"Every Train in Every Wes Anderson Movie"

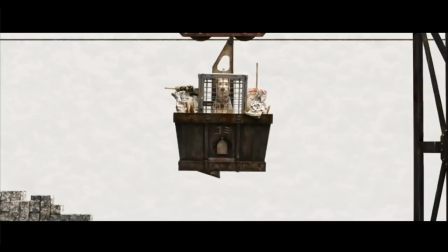[8:09]
They do rely on a bit of movie magic as the towers have wheels on them, but the cars seem to be independently powered and capable of changing direction with their own wheels,
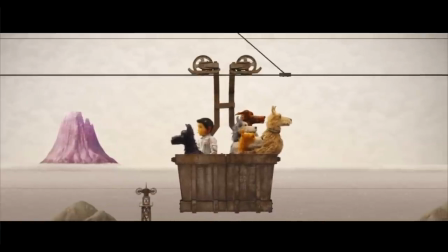[8:16]
so perhaps they're worthy of inclusion as a sort of cable monorail. It is shown that they have the cable equivalent of point work as the group gets separated this way part way through the film.
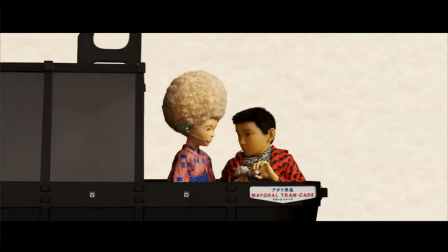[8:25]
Towards the end of the story the cable cars, or trams as they're referred to, get repurposed into personnel transport,
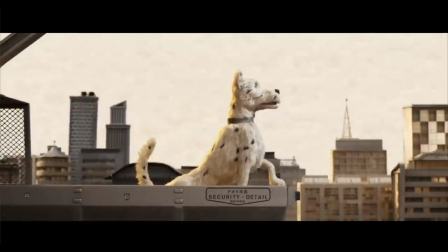[8:31]
reflecting the dog's rehabilitation in the story and a happier ending for all. The French Dispatch, 2021.
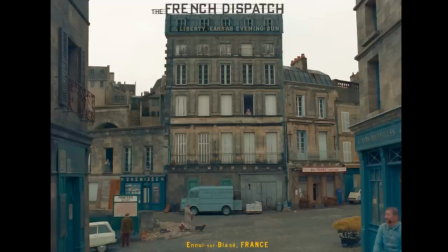[8:39]
In another feast for the eyes, the French Dispatch is set in the city of Ennui-sur-Blasée. The art style is so similar to the Grand Budapest Hotel that you could imagine them inhabiting a shared universe, although the storytelling style is rather different.
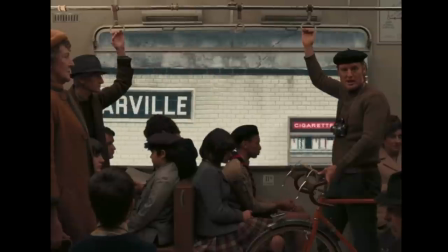[8:52]
Ennui is big enough to justify a conventional railway as well as a metro system,
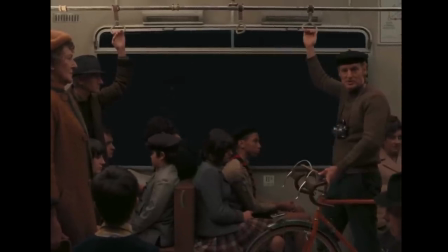[8:56]
which, just like the city, is at once charming, seedy and run down, being infested by rats.
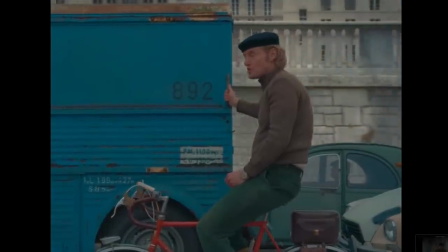[9:03]
Owen Wilson takes a tumble in the Metro during his introduction section The Cycling Reporter, and the Metro is a constant in the story's settlement ennui sur blasé.
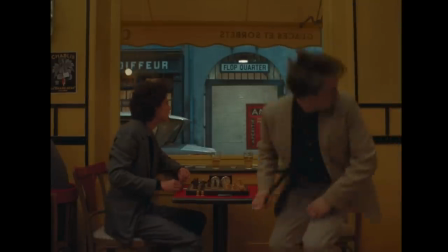[9:10]
In real life, the movie was filmed in Angoulême, which, whilst it does have a substantial railway station, has no Metro of its own.
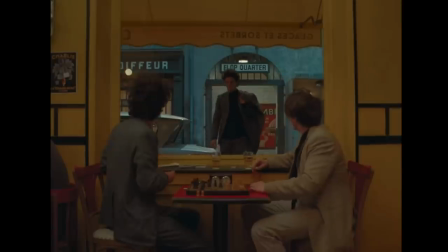[9:18]
Stations crop up either as scenery or, in some instances, a handy way for characters to enter and exit the scene.
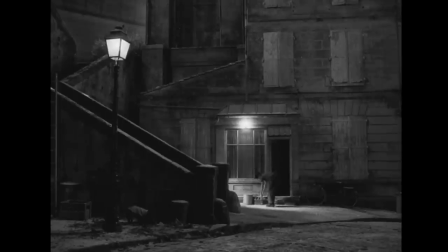[9:26]
In the fourth story, the criminal gang's hideout also has a Metro station outside, side,
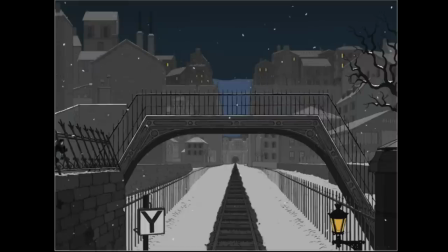[9:31]
with the elevated railways and trains of Ennui featuring in the rather wonderful graphic novel-style chase sequence, which puts me in mind of those of Tintin or Adèle Blancsec.
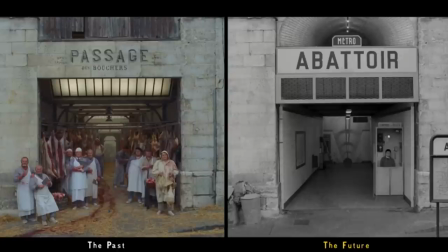[9:42]
From a practical point of view, evidently the trains in this film are either mock-ups or cartoons,
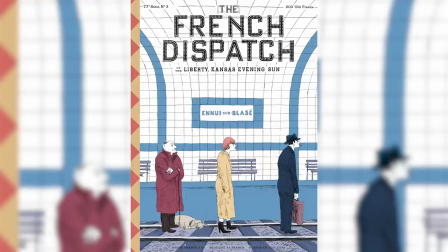[9:46]
but I think they do help to pad out the fictional universe and hark back to the Paris of the mid to late 20th century.
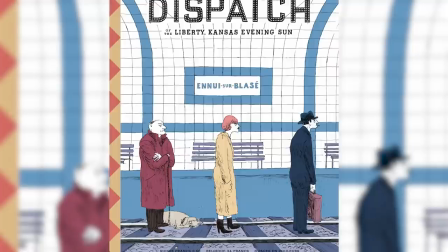[9:52]
One of the cover pages of the French Dispatch even features a cartoon of Ennui citizens in the metro.
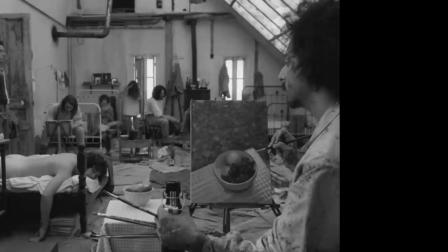[9:57]
The other blink and you'll miss it train in the film is in the second story, The Concrete Masterpiece, where Tony Revolori's artist character is hoboing on a goods train through the countryside.
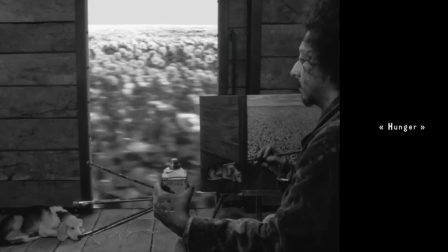[10:05]
This is likely a set piece, and my guess would be the sunflower fields were achieved with green screen given the length of the shot.
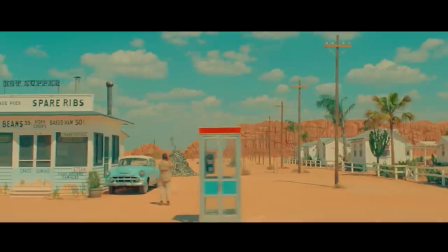[10:12]
Asteroid City, 2023. On to Anderson's newest work, and one that I thoroughly enjoyed.
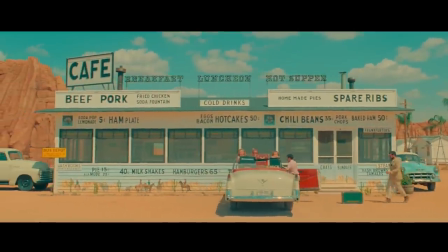[10:17]
The undoubted star of Asteroid City, as far as I'm concerned, is of course the train within the play within the TV show within the film.
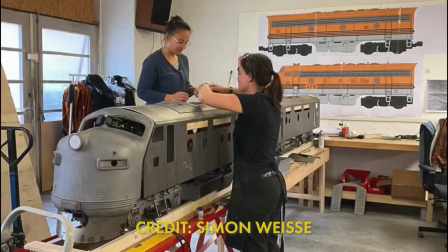[10:23]
This brilliant piece of work is a large-scale model. The Arid Plains Railroad is the creation of the proper model maker Berlin, headed by experienced model maker Simon Weisser.
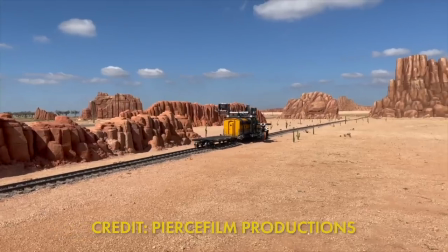[10:32]
The distinctive orange F7 along with its B unit and train are built to 1 eighth scale, small enough to easily work with but big enough to mount cameras on.
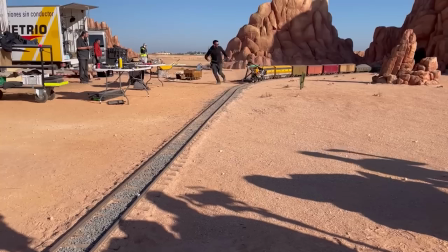[10:40]
Propulsion was a mixture of a geared drivetrain as seen here, and the time-honoured method of someone absolutely legging it with the train on a rope.
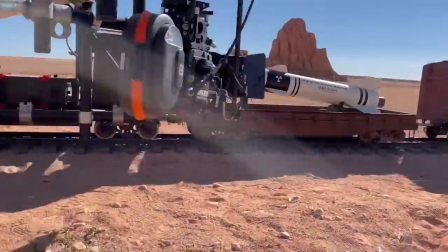[10:47]
Note the special effects such as the leaf blower to give the impression of dust being whipped up by the train, and the smoke generated within the loco.
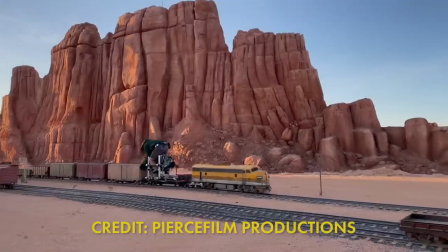[10:53]
These are works of art,
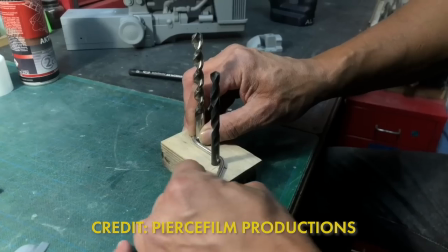[10:55]
and Jago Hazard has previously pointed out that the loads carried by this mixed freight helped to set the scene for the film by reflecting the hype of the 1950s.
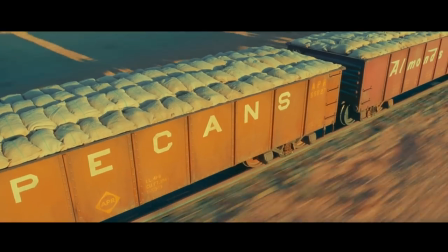[11:03]
America was a mass producer of food, construction materials and farming equipment. The rising standards of living meant that beautiful automobiles like these Pontiacs were prized possessions,
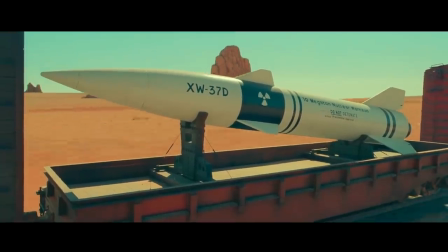[11:12]
and yet the presence of a nuclear warhead on the train is a reminder of the Cold War era paranoia and the threat of large-scale conflict.
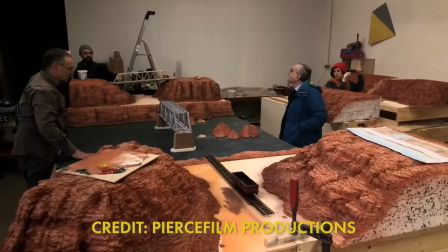[11:19]
The model team also built several near-O scale sets for the intro sequence. My guess here is that the train in these shots is digitally composited in.
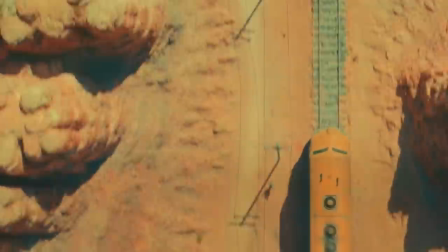[11:27]
Judging by the way it doesn't really move within the shot. Here you can see the camera on a dolly capturing the background plates for the sequence.
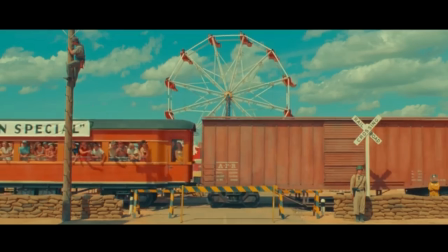[11:34]
The main railway line also serves as a way to bring protesters and crowds into the Asteroid City outskirts as seen here.
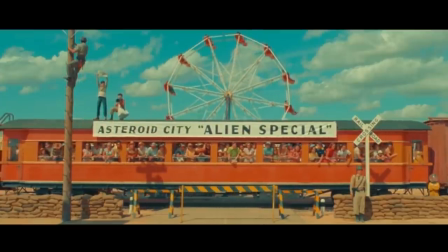[11:40]
Whilst the main train in the intro is a model, the rear of the consist was recreated in one-to-one scale, along with a full-size carriage for the Asteroid City Alien special.
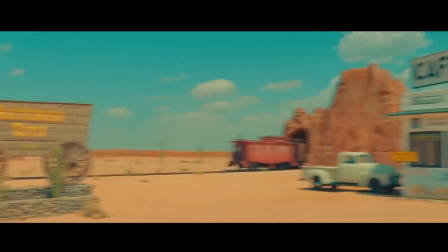[11:47]
This also features right at the end of the intro as the train disappears off set.
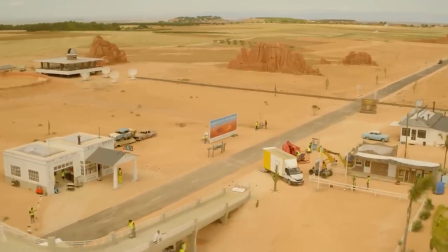[11:51]
This film was shot in Spain, the background elements all being one-sided to reinforce the idea that what we're saying is a stage play.
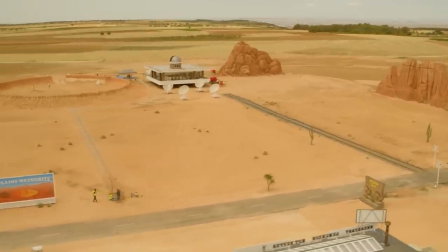[11:57]
However, I'm not sure if the railway line was laid to standard or Iberian gauge, although it does look quite wide.
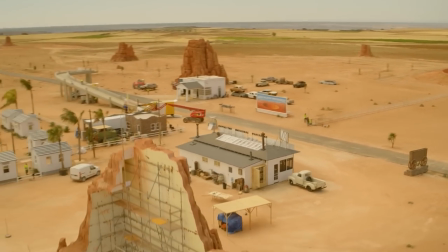[12:03]
Clearly the film embraces the spirit of model railways, as instead of detouring around this rock, the train dives into a tunnel to conveniently take it off scene.
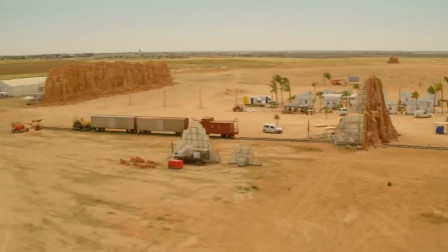[12:12]
As can be seen here, the motive power was an adapted dumper truck.